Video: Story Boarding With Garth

And as he said about the scripts, like it's great because oftentimes like the storyboard artist is really what kind of breathes life into the films. The script artist may have an idea of what it may look like, but the storyboard artist is what is the role that kind of communicates that to make it look like what it's eventually going to look like on the big screen. So one thing that is very common, especially in early storyboard artists, is the flat staging, which is basically where I make a storyboard. Often, by the way, storyboards will be done in marker because they're very bold. You really want to communicate a lot with very few lines.
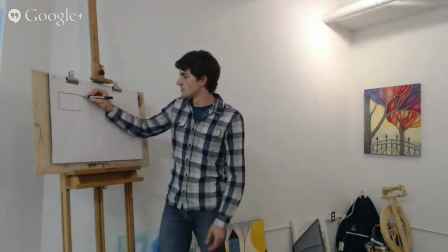But I wouldn't do that for your portfolio. Like for early, when you're just getting started, pencil's probably the best you can get for storyboards.
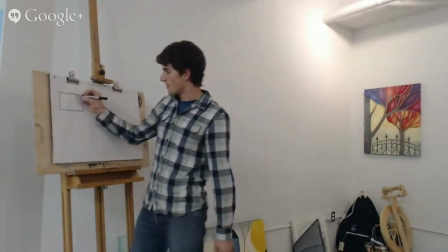So flat staging is basically where if I drew a character, just making sure everyone can see this.
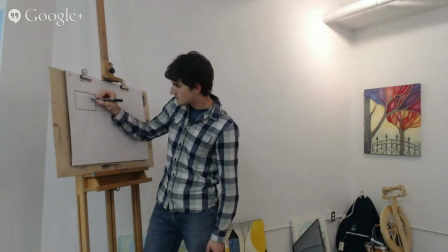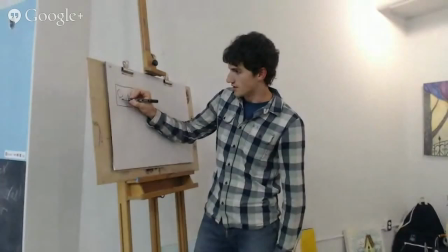So it's something like this, basically, where maybe I'll have a character here and then a character here.
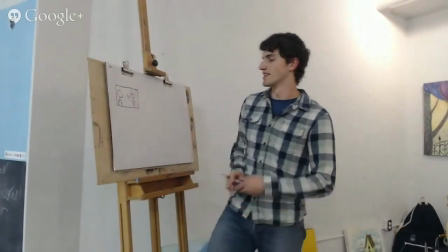Very simple drawings. I'm not trying to impress you guys. And it's basically where you don't include any background.
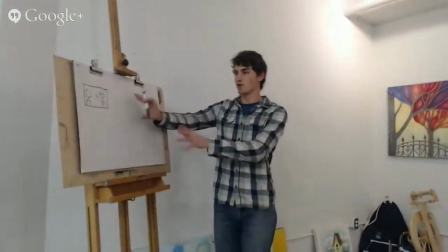And this is kind of where everyone starts. They'll start storyboarding a whole sequence just with characters that are seemingly sort of floating in space.
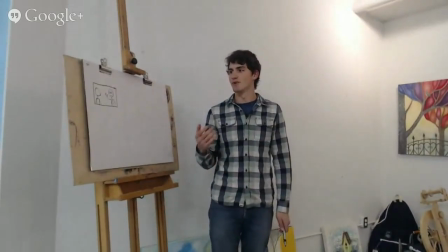And that's one of those little habits that you really want to kick.
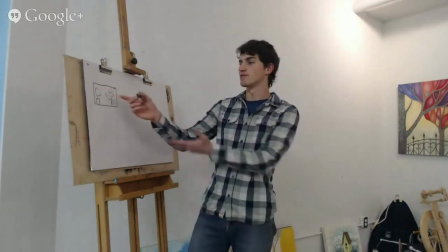Even if it's just including a little bit of what's in the background, even if there isn't really much in the background, maybe they're actually looking, there's just sky.
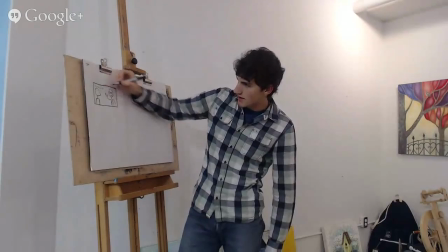Even if you just include like a little cloud, just to help the scene a little bit, or like a sun,
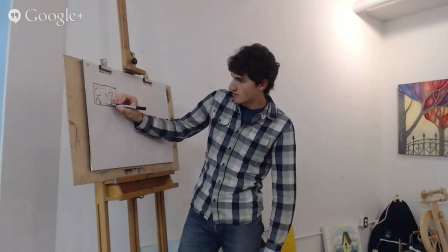or maybe a little bit of grass in the background, maybe just something that'll make it a little bit more diverse, which leads to the next point. One thing that my teachers were always a really big fan of, especially if there's a lot of things going on in the scene, is including a bit of a grid.
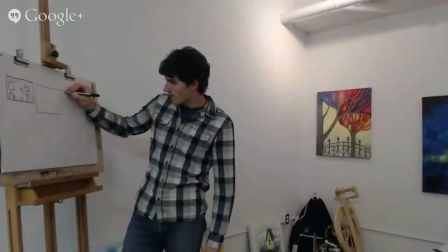So by that I mean, if you have, say, a shot of a character in an open field or something,
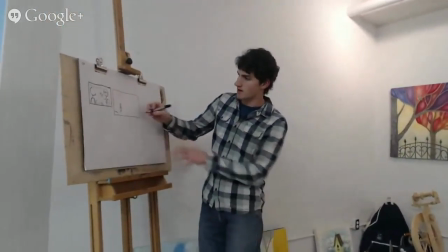you could kind of include like some aspects of the background, such as maybe there's like a clump of grass in the foreground,
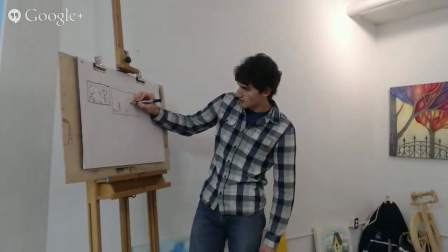or a rock, or maybe there's a distant castle kind of off in the distance.
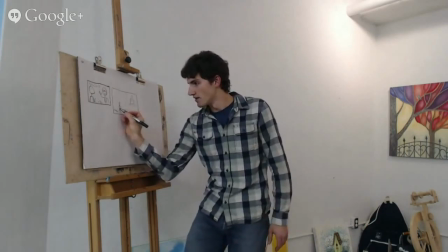But if you actually include a bit of a grid, kind of like think of like a perspective grid.
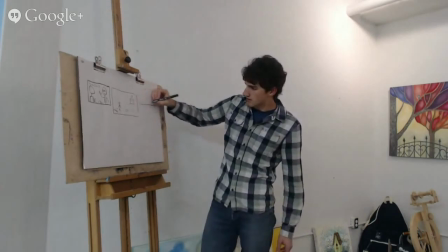So when you're building a perspective, any kind of perspective scene, you have your two vanishing points and horizon line.
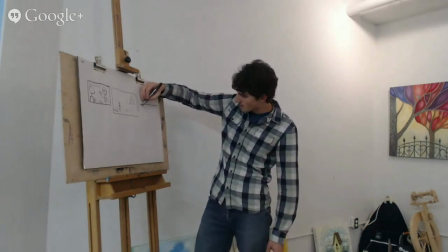You can start to kind of create a bit of a grid.
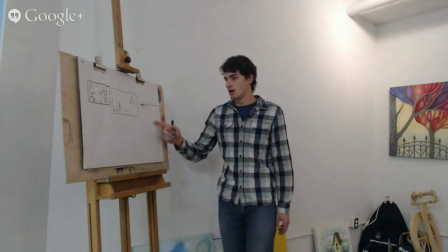And this is actually a very common technique when drawing in animation at all,
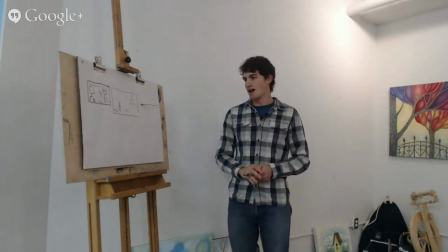because one thing that you'll notice when you get into animation school is that you don't use rulers anymore, even when you're drawing perspective things.
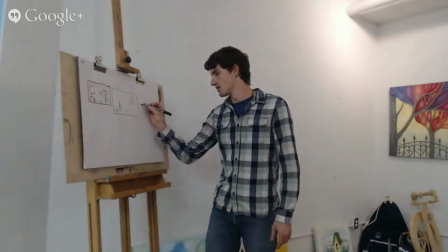So it's good to kind of get in the habit of being able to make your own perspective grid, because once you have this,
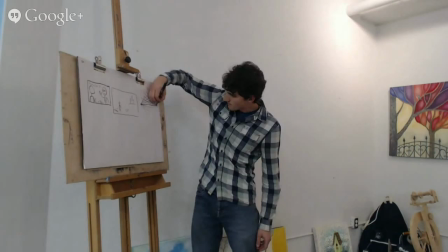it gives you the kind of skeleton to be able to draw any objects within this field.
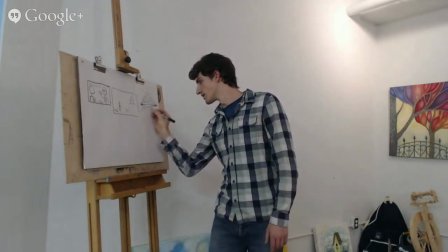It looks a little confusing right now, but
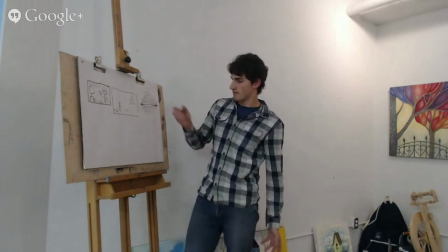so these are all the kind of possible lines that I can use to build any shapes.
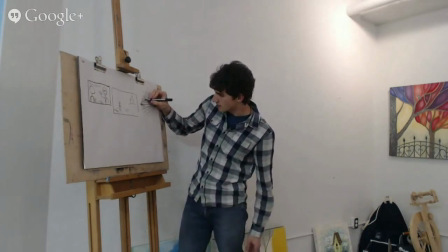So for example, if I'm going to draw a building, I know that there's going to be the vertical line, and then I can just kind of follow the previous lines that I made to create an actual structure of some kind.
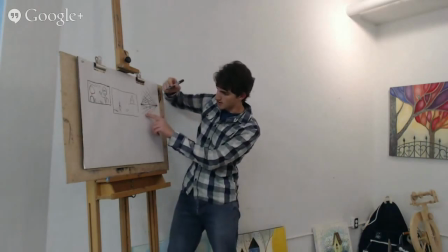So now I know that this line is going to eventually, it's going to have to follow that same vanishing line that I drew.
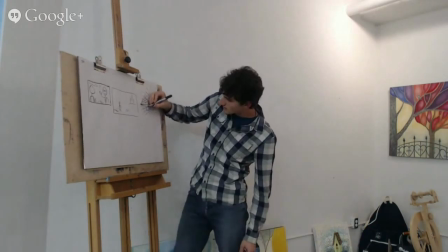So it's going to look something like this, maybe.
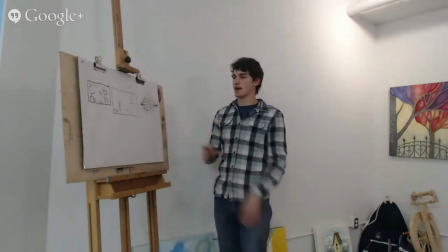So the grid just allows you to have a little bit more realism in your scene.
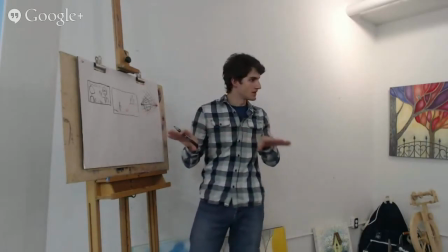So even if you're drawing like a scene that's not just straight on, like a cityscape or something, it's still nice if you actually include a bit of a grid.
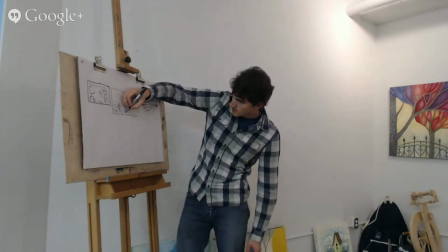Say there's like these rolling hills, for example. Just even like a little bit of showing what the terrain might look like.
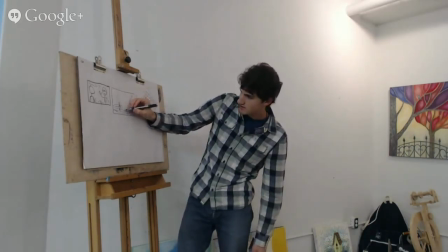One teacher I had was obsessed with these grids, and he'd want us always to include some kind of grid, even if it's not perfectly accurate in perspective, just something so that we know, so that we can estimate kind of if the ground's like soft,
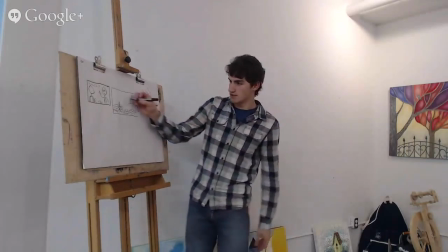or if it's round, or maybe it's really steep. Maybe there's actually like a cliff at this point.
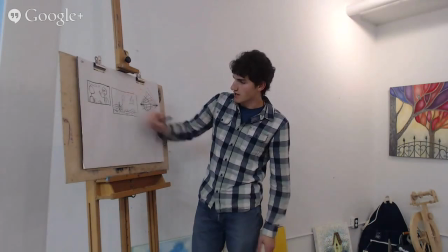And so just including like a bit of a grid really helps people understand like the forms and how far back maybe.
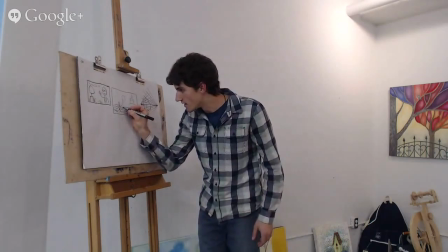Like if you have the grid really tapering back into the distance, for example, and it gets like smaller, smaller, smaller as it goes back, then we know that it's going to take place in a wide scene.
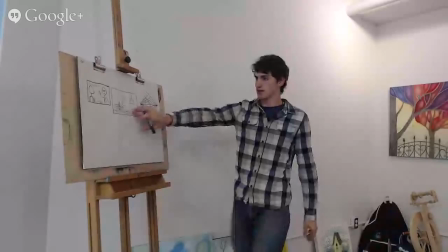So this is a nice way to actually like communicate that without having to render out the entire background scene, because that all takes so long.
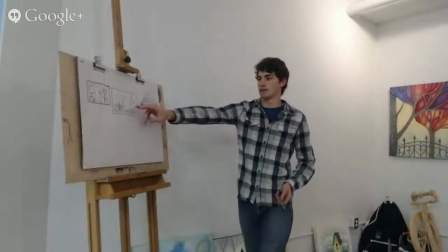So and this is great for, especially for establishing shots, which are usually the first shots in a film, and they help to kind of establish the overall scene. It's always that shot where you see like the landscape or the house that it takes place in, or the big castle, the big kind of wide shot at the beginning.
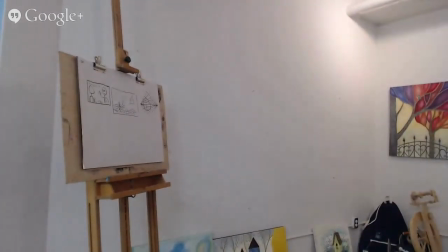When using dialogue, and I'm not sure if you guys will have to worry about this too much early on, because often it's just very, it's almost like a pantomime. You hardly have any voice, especially I believe in the portfolio that you guys would be making. But if you are including your own storyboard, for example, that will include some kind of dialogue, one thing, this is this line. Yeah, so when you kind of set up the scene, for example, so say there's
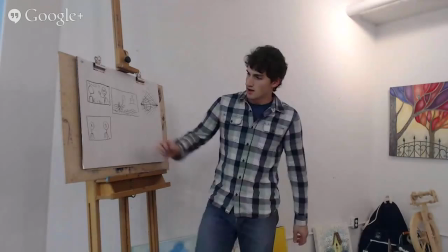character A and character B. If this is how this scene is set up,
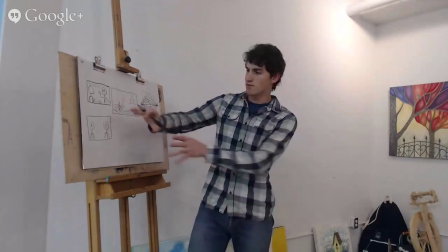just make sure that whenever you're composing the shots, you split this sort of in half.
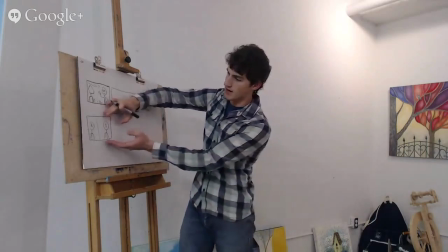So this is the B side of the screen. This is the A side.
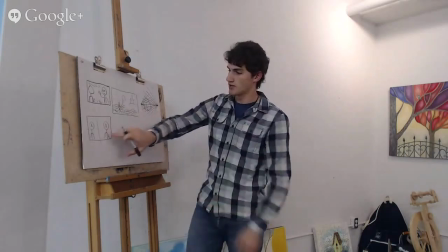And even if you change the shot, make sure that this B character is always on this side of the screen.
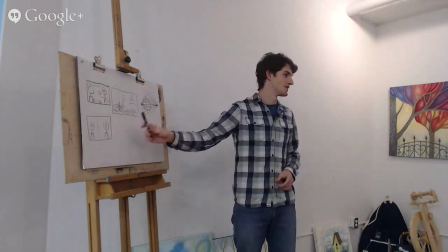This is something that I never even realized. But if you look for this in movies from now on, just to see when they set up a dialogue between two characters, whatever side the A character starts on, they will stay on. It's like it's this weird little thing, and it just helps you to understand. It's one of those things that just make it more clear. But we never even see it. Again, like the guy said, storyboarding is sort of like the invisible workings behind the scenes that make things really like clear, so you don't ever have to worry about being confused about who's who.
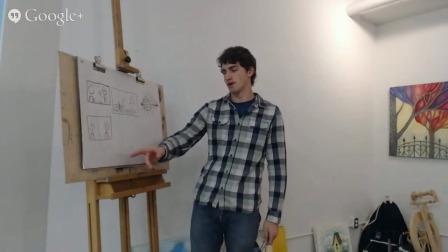So they used to experiment with this when they didn't really have a hang of storyboarding mechanics early on, and they would have, if they would switch the screen. So for example, if say the next shot after this one,
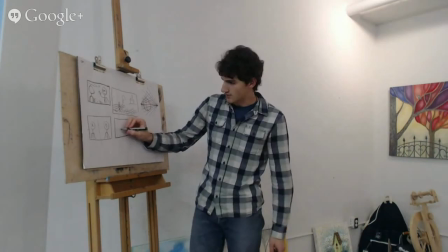if character B suddenly was on this side, even if it's like a close-up, maybe it's a close-up of his head. If this suddenly was character B right after this shot,
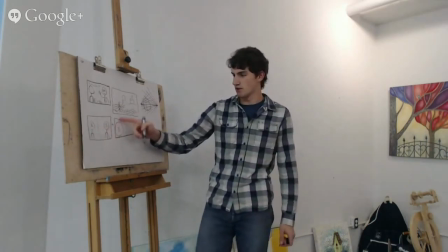then it feels really strange because you're expecting A character to be on this side of the screen. So just make sure that B character is always on this side.
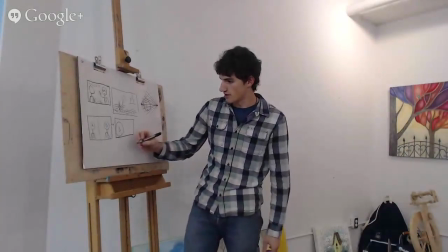Even if you're kind of switching back and forth between, we'll talk about over-the-shoulder shots a little bit later, but
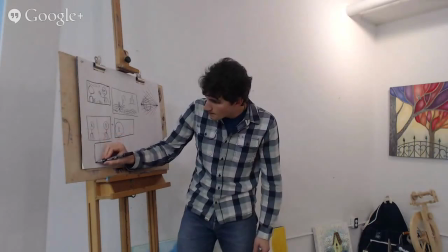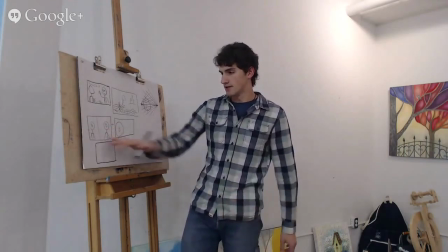so the next shot after this might look like, once this is like sort of, you've established the scene of these two characters talking,
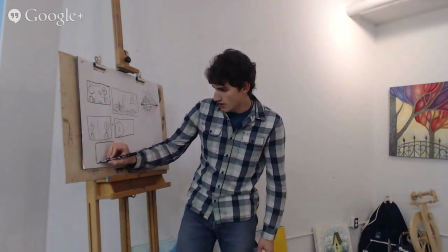you might then have an over-the-shoulder shot of character A, but again, making sure that they're on this side. And then character B, this is very common where they'll have like kind of a back and forth between the over-the-shoulder shots of both characters.
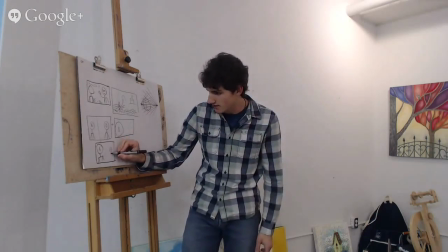And character B will be smaller, but it's still on the same side. So something like that.
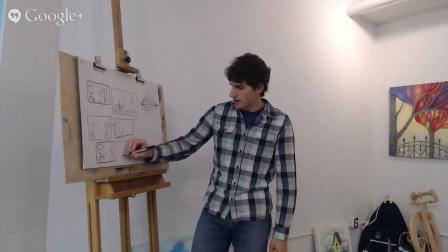And then the next shot, of course, you'll have a little bit of dialogue there. And then the next shot will likely be something like this, where it's sort of switched.
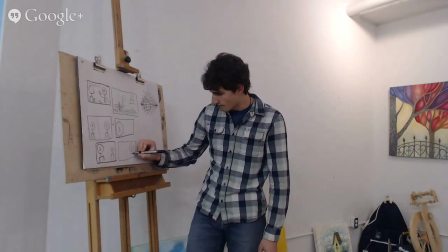So then the B character will be more in the foreground, and the A character will be further in the background.
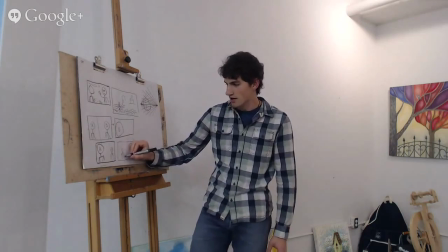It gets a little bit more complicated, obviously, if you add more characters into the scene,
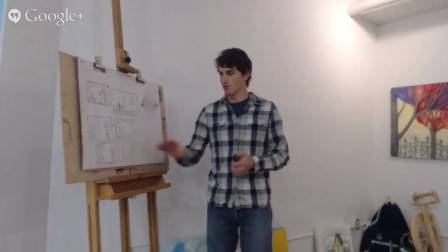but if you can kind of keep to this general rule, it'll really help your clarity when you're communicating. And this is what he was talking